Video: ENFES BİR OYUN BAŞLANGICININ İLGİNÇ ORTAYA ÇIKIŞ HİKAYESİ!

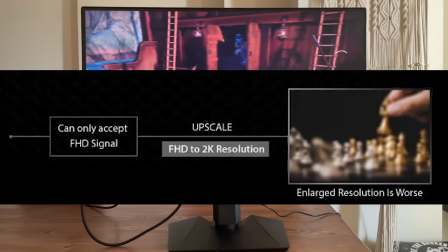Yani sizin 2K monitörünüzde bir PlayStation 5'iniz varsa aslında ekranda göreceğiniz şey 2K değil, Full HD görüntünün 2K'ya büyütülmüş hali oluyor.
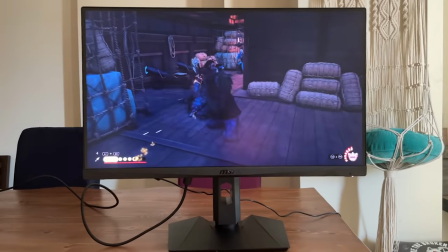E doğal olarak da bunun sonucunda konsoldan görüntü olarak tam bir randım aralamıyorsunuz. Fakat MSI'ın bu listede görmüş olduğunuz monitörleri konsol modu özelliği sayesinde bu olayı aşıyor.
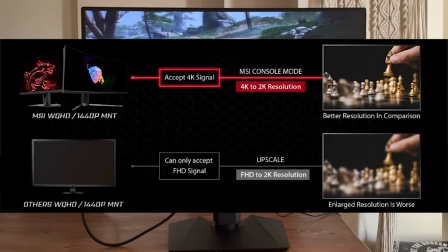Çünkü konsoldan 1080p görüntü alıp onu 2K ekrana yansıtmak yerine konsoldan görüntüyü 4K alıyor.
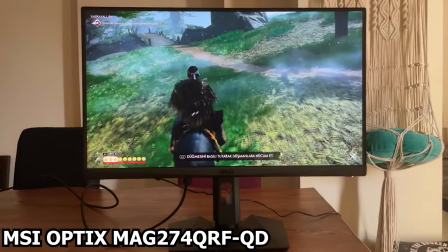O 4K görüntüyü de 2K ekrana sıkıştırıyor. Bu sayede PS5'den elde ettiğiniz görüntü çok daha keskin bir hale geliyor.
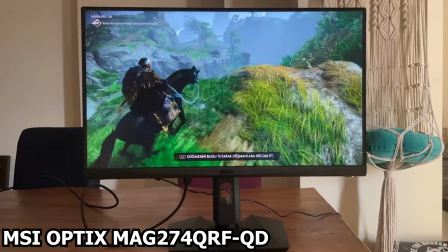Bir monitör ile MPCM'de konsol derdini çözmek isteyenlerin dikkatini sunmuş olalım. Şu anda ay sonuna kadar devam eden bir kampanya da var.
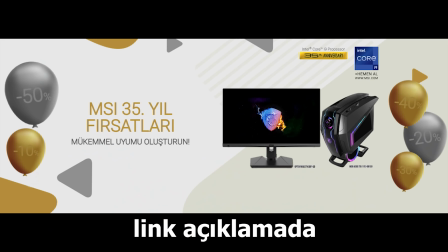Meraklılar açıklama kısmından git detaylara göz atabilirim. Bir oyunun açılışı nasıl ortaya çıkar? Geçtiğimiz günlerde bir tane video gördüm. Ghost of Shima'nın yapımcıları oyunun açılış sahnesini konuşuyorlardı.
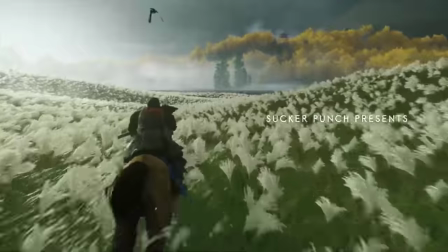Ne yaptık ne ettik diye. Şu açılış sahnesi. Aslında oldukça kuvvetli ve sağlam bir açılış sahnesi burası.
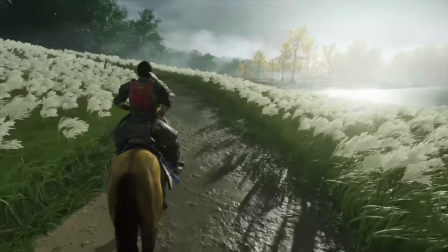Yani herhalde oyunu oynayan büyük çoğunluk farkında olarak ya da olmayarak bu kısa andan bir şekilde etkilenmiştir.
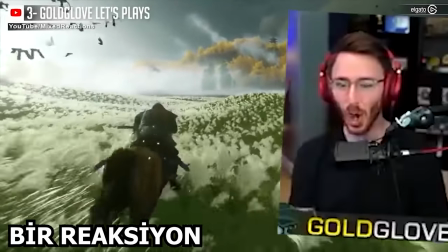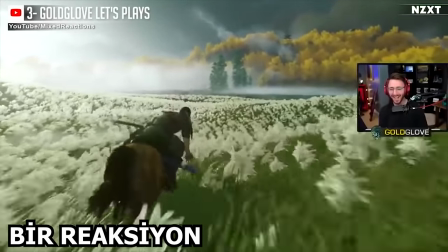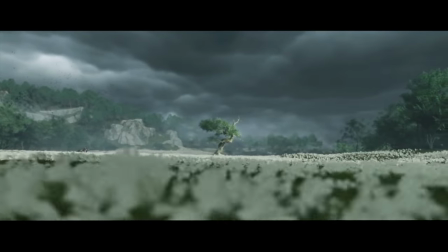Buranın benim için etkileyici olmasının sebebi ise oyunun o giriş kısmında yaşadığımız çizgisel deneyiminin,
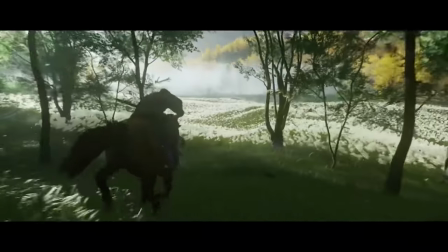hikaye girişinin falan ardından o müthiş geliş açık dünyaya adım attığımızı hissettiren en önemli yer olması.
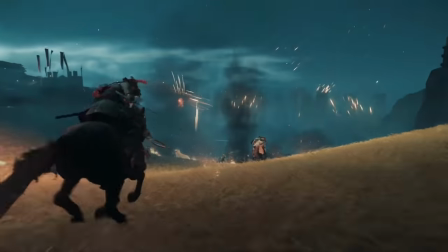Oyunun en başında bir savaş atmosferiyle başlıyoruz ki çok sağlam bir atmosfer böyle. Kalabalıklar arasındasın, koşa koşa gidiyorsun, savaşıyorsun falan.
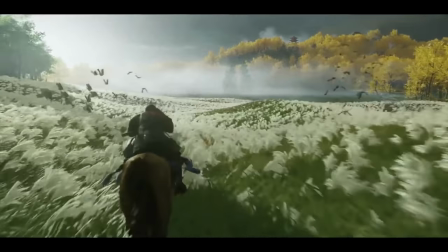Sonra bir esir düşüyorsun, en sonunda kaçıyorsun ve tadaaa. Buraya geliyorsun. Burası da sana artık oyunun başladığını söylüyor.
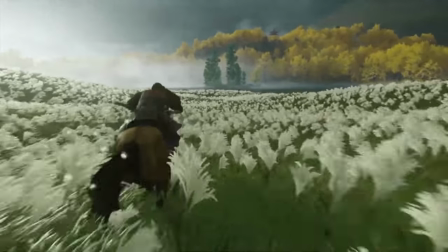Hani hoş geldiniz dercesine bir an burası yani. Firmanın adı yazıyorsun, arıyor oyunun logosu çıkıyor ve sen bir at üzerinde yeşillikler arasında dört nala gidiyorsun.
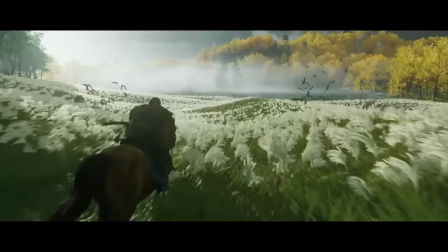İşte bu göz alıcı açılış sahnesi aslında bu şekilde tasarlanmamış. Aslında karakter böyle burada geniş alanda koşmaktansa yakınlarda bir göreve gidip orada birkaç şey yapacakmış. Peki ne olmuş da olay bir anda böyle bir şeye dönüşmüş? Olayımız oyunun geliştirme sürecinin sonlarına dayanıyor aslında. Oyunu yapan ekip belli bir noktaya geldikten sonra oyunu göstermek için PlayStation yetkilisi Scott'ı ofise davet ediyor. Bu tarz PlayStation özel oyunlarına, Ghost of Shumada PlayStation özel oyunu ya, hani oyunu yapan ekip her zaman bir PlayStation yetkilisine göstermek zorundadır.
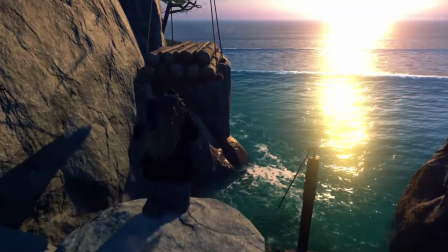O PlayStation yetkilisinin bir onayından geçmesi gerekir. Oyunun belli aşamalarına bunu yaparlar yani. Hatta God of War'un başındaki kişi vardı mesela Corey Barlog.
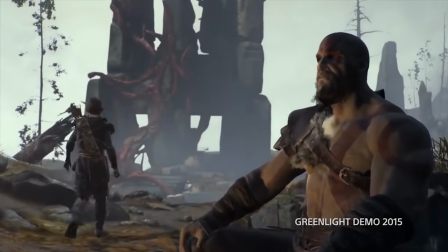Kendisi oyunu ilk kez denettirdiğinde PlayStation yetkilisinin oyunu hiç beğenmediğini söylemişti yani. Deneyen kişi oyuna bayağı burun kıvırmış ha bu mu falan diye.
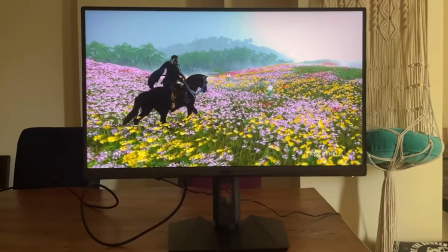Tabi bu durumda oyunu geliştirenleri oldukça germiş. Ghost of Tsushima için de bir PlayStation yetkilisinin gerekli oyunu deniyor olması geliştirecek ekip için kritik.
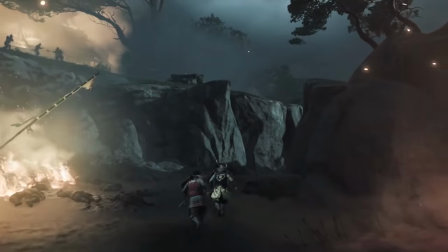Neyse dediğim gibi PlayStation yetkilisi Scott geliyor şöyle bir bakıyor oyuna. Firmanın yaptığı sürümü deniyor ve diyor ki bir şey eksik. Yapımcılarda nasıl yani diyor. Scott da bunun üzerine E3'teki o havayı hissedemiyorum diyor. O ne demek lan? Bu yorumu anlamak için Ghost of Tsushima'nın ilk gösterildiği ana E3 2018 fuarına bir bakalım.
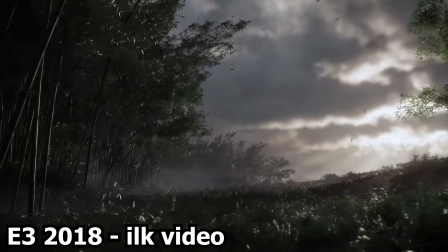Ben de dahi pek çok oyuncunun aklının başında olan bir video ile kendini göstermiştim. 2018'in yaz ayı bu oyunu ilk gördüğümüz andı.
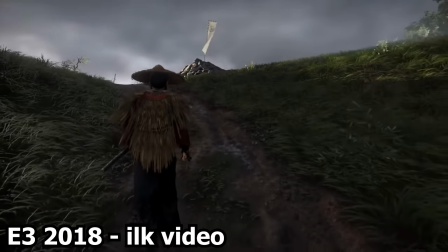Bu videoda ana karakter yavaş yavaş haritada yürümeye başlıyor. Tabi biz izleyici olarak karakterin yürüdüğü haritanın genişliğinden falan bir haberiz.
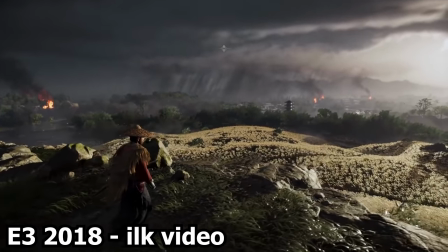Sonrasında karakter bir tepeye çıkıyor ve manzaraya gel be. Ne hissediyoruz biz oyuncu olarak burada?
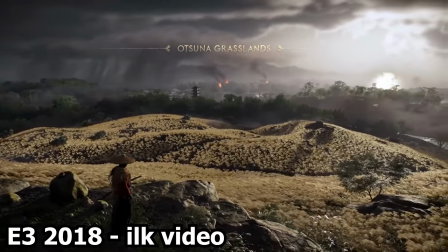Keşfedilecek bir toprak, koca bir harita var değil mi? Bunları keşfetmenin vereceği heyecanlı hissediyoruz.
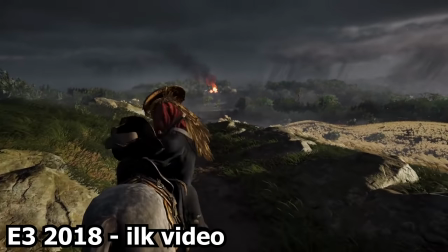Video bize bunu hissettiriyor. Ardından ana karakter atını çağırıyor, atının üzerine atlıyor ve gördüğümüz geniş alanlarda atını sürmeye başlıyor.
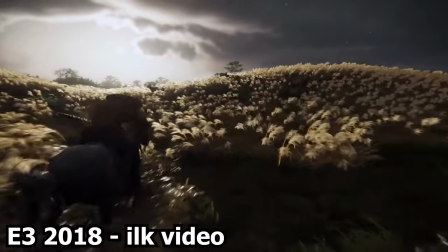İşte bu anı görünce demiştim ki vay anasını lan. Oğlum bu nasıl bir atmosfer, bu nasıl bir oyunun içine çekme. Bu sahne iflamı kesmişti gerçekten. Şimdi gelelim Scott'ın oyunu oynadığı ve yorumladığı o ana.
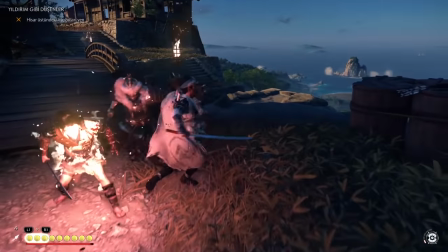Yani günümüze daha yakın bir zamana. Kendisi oyunun test versiyonunda bu hissi alamadığını söylüyor.
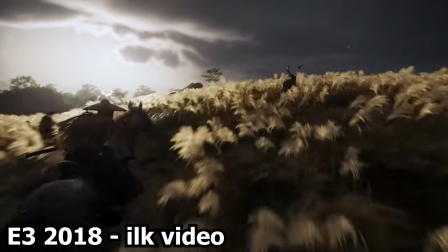E3'te gördüğü şeye bayıldığını fakat bayıldığı şeyin şu anda oynadığı oyunda olmadığını belirtiyor. Bir şey eksik yani o hissi oynarken alamıyor adam. Yapımcılar da bu yorumu duyar duymaz diyorlar ki tamam biz o işi bir şekilde çözeceğiz. Ne demek istediğini anladık. Skat o genişliğe geldiğini,
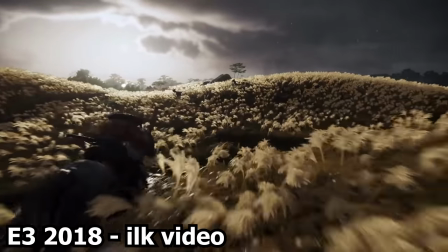o Ghost of Sışman'ın o geniş atmosfere çıktığın vay be buralar ne böyle dedirten o anı oyunda bulamayınca yapımcıların da aslında aklına bu formülü çözebilecek bir şey gelmeye başlıyor. Çünkü onların da eksikliğini hissettikleri bir başka konu var. O da oyuncunun açık dünyayla buluşma anını ayarlamak. Şimdi dedim ya size oyunun başlangıcı çizgisel ve hikaye ayrılıklı gidiyor diye. Oyunun başına oturdun, başladın, start tuşuna bastın, öyle videoları sana seyreden bir insan diyorsun. Bilmiyorsun yani, ilk defa oturuyorsun, oynuyorsun.